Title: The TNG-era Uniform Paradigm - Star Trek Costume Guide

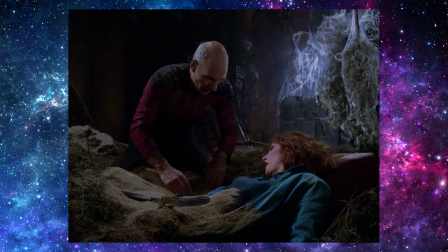(8:15)
Including some situations in which it would have been really handy to have some field supplies like food, water, first aid, basic tools, and other emergency supplies.
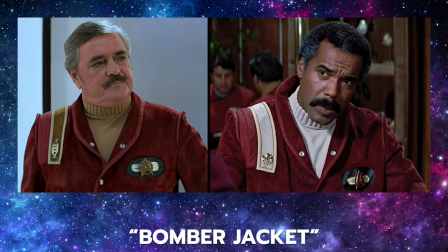(8:25)
And finally, Fletcher had introduced another semi-casual uniform option in the form of a 23rd century bomber jacket.
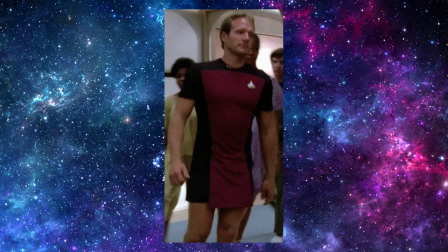(8:33)
Obviously, Tice chose to discard that idea as well. I mean, I don't really see this guy wearing a bomber jacket over his scant, do you?
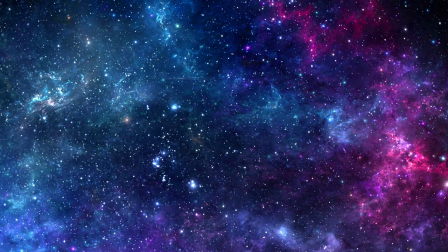(8:41)
So why did Tice so thoroughly discard Fletcher's work for the Next Generation? Well, we can only speculate. Personally, I believe there may have been several major factors.
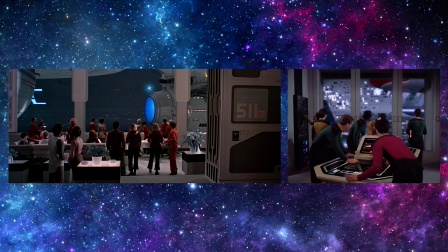(8:52)
First may be the purely practical issues of television versus movie budgets and television versus movie needs. Movies have larger budgets, which allow for more elaborate costumes, and more of them.
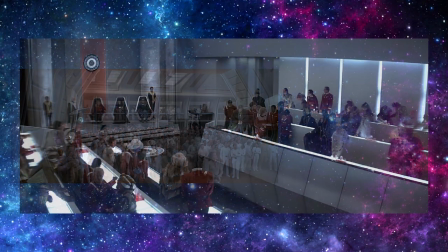(9:04)
There are more extras, all of whom need to be costumed. With more characters over a longer span of time on a giant theater screen,
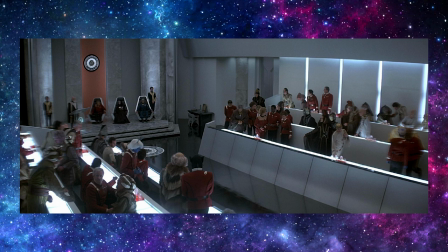(9:12)
more visual interest is arguably needed, but the costumes still have to bear scrutiny since they'll be seen on such a huge screen. On the other hand, one could argue that, at least in an era long before DVD, Blu-ray, and streaming,
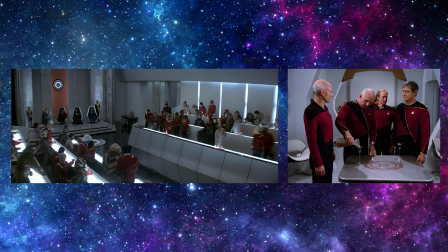(9:25)
TV costumes should be fairly homogeneous and instantly recognizable so the viewer and/or channel surfer immediately knows what show is on.
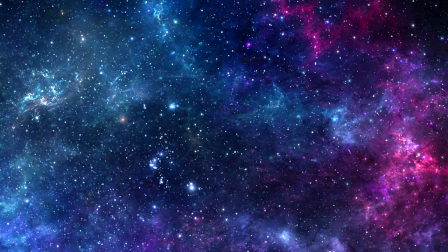(9:34)
And at the time TNG originally aired, the costumes only needed to withstand the scrutiny of real-time VHS quality on an 80s-era TV. Not that Tice or his successors ever phoned it in.
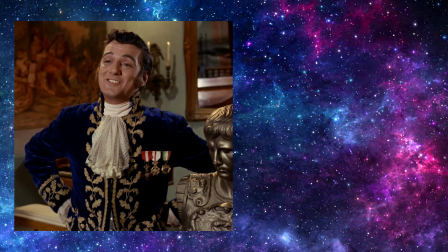(9:47)
It's actually amazing just how well the TOS and TNG-era costumes hold up in remastered HD.
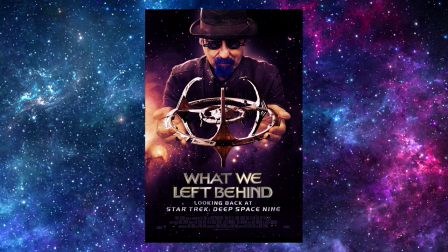(9:53)
And from what little we saw and what we left behind, DS9's costumes looked phenomenal in remastered HD.
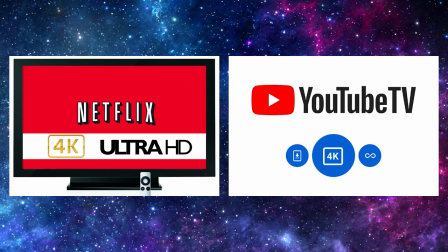(10:00)
But today's 4K binge watching is an entirely different production and viewing experience. And the TNG uniforms didn't need to be as ornate and intricately detailed as Fletcher's movie-era uniforms.
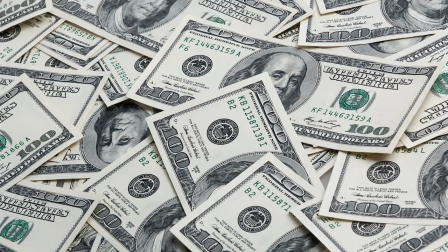(10:14)
Even if Roddenberry and/or Tice wanted to, which I doubt, having an entire TV series worth of Fletcher's uniforms may have been utterly impractical for budgetary reasons.
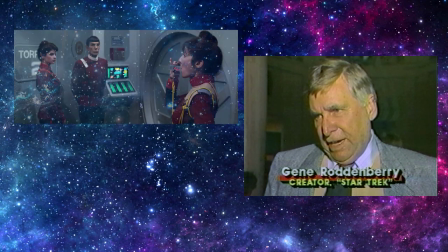(10:26)
Second, Gene Roddenberry is said to have been displeased with the apparent militarization of Starfleet in the movies, which was reflected in the movie-era uniforms.
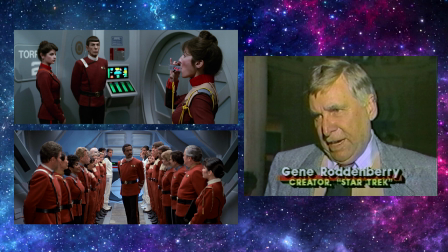(10:34)
I believe one reason the TNG-era uniforms were so different from their movie-era predecessors was an attempt by Roddenberry to visually distance, or even disassociate, the next generation from the TOS movies as far as possible.
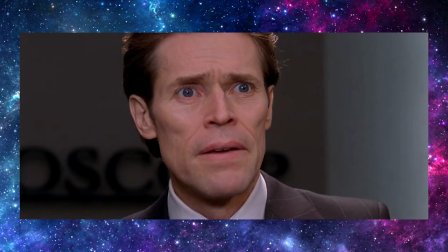(10:49)
And third, it's my personal belief that Tice may have felt slighted by Fletcher's radically different uniform designs, and after Phase 2 never made it off the ground, the success of the movies was just salt in his wound.
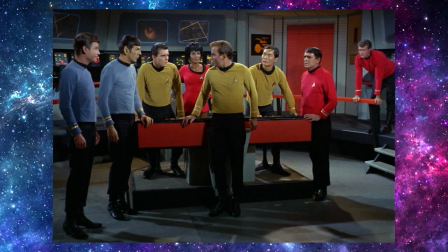(11:02)
After all, how would you feel if you were the original costume designer, your show was canceled,
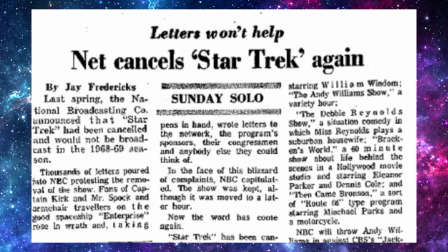(11:08)
but then became enormously popular afterward, and your uniform designs became iconic?
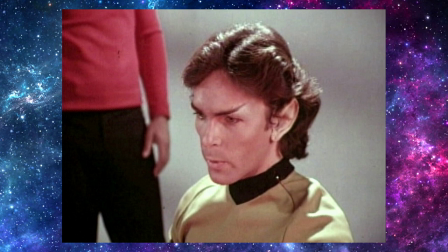(11:13)
You were to be the costume designer on the new show, which was abandoned. The cast went on to do 4 movies without you, but with another costume designer who had largely disregarded your now iconic work, and those movies were well received and successful.
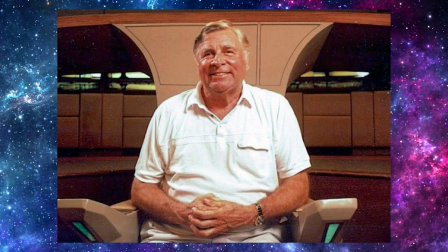(11:27)
And the original producer, for whom the movies were also a sore spot, invited you back to design costumes for the new spin-off series.
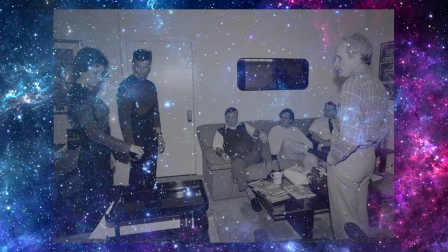(11:35)
I know how I'd feel. Artistic and budgetary differences aside,
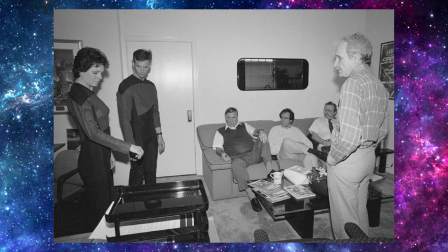(11:40)
I believe these circumstances may have been a driving force in the mind of William Moore Tice when conceptualizing his TNG-era uniforms. In a nutshell, I believe Roddenberry's apparent obsession with recapturing the essence of Star Trek,
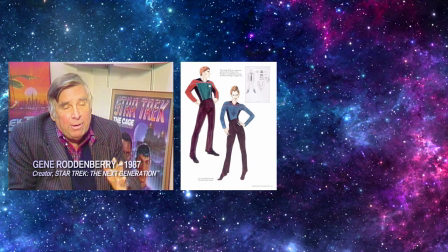(11:55)
Tice's own design style being so different from Fletcher's, and his subsequent, possibly bitter experience about the movies,
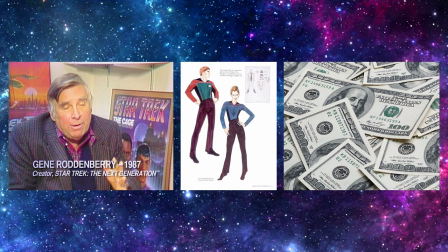(12:02)
and the simple budgetary limitations all shaped the decision-making process for TNG's costume design.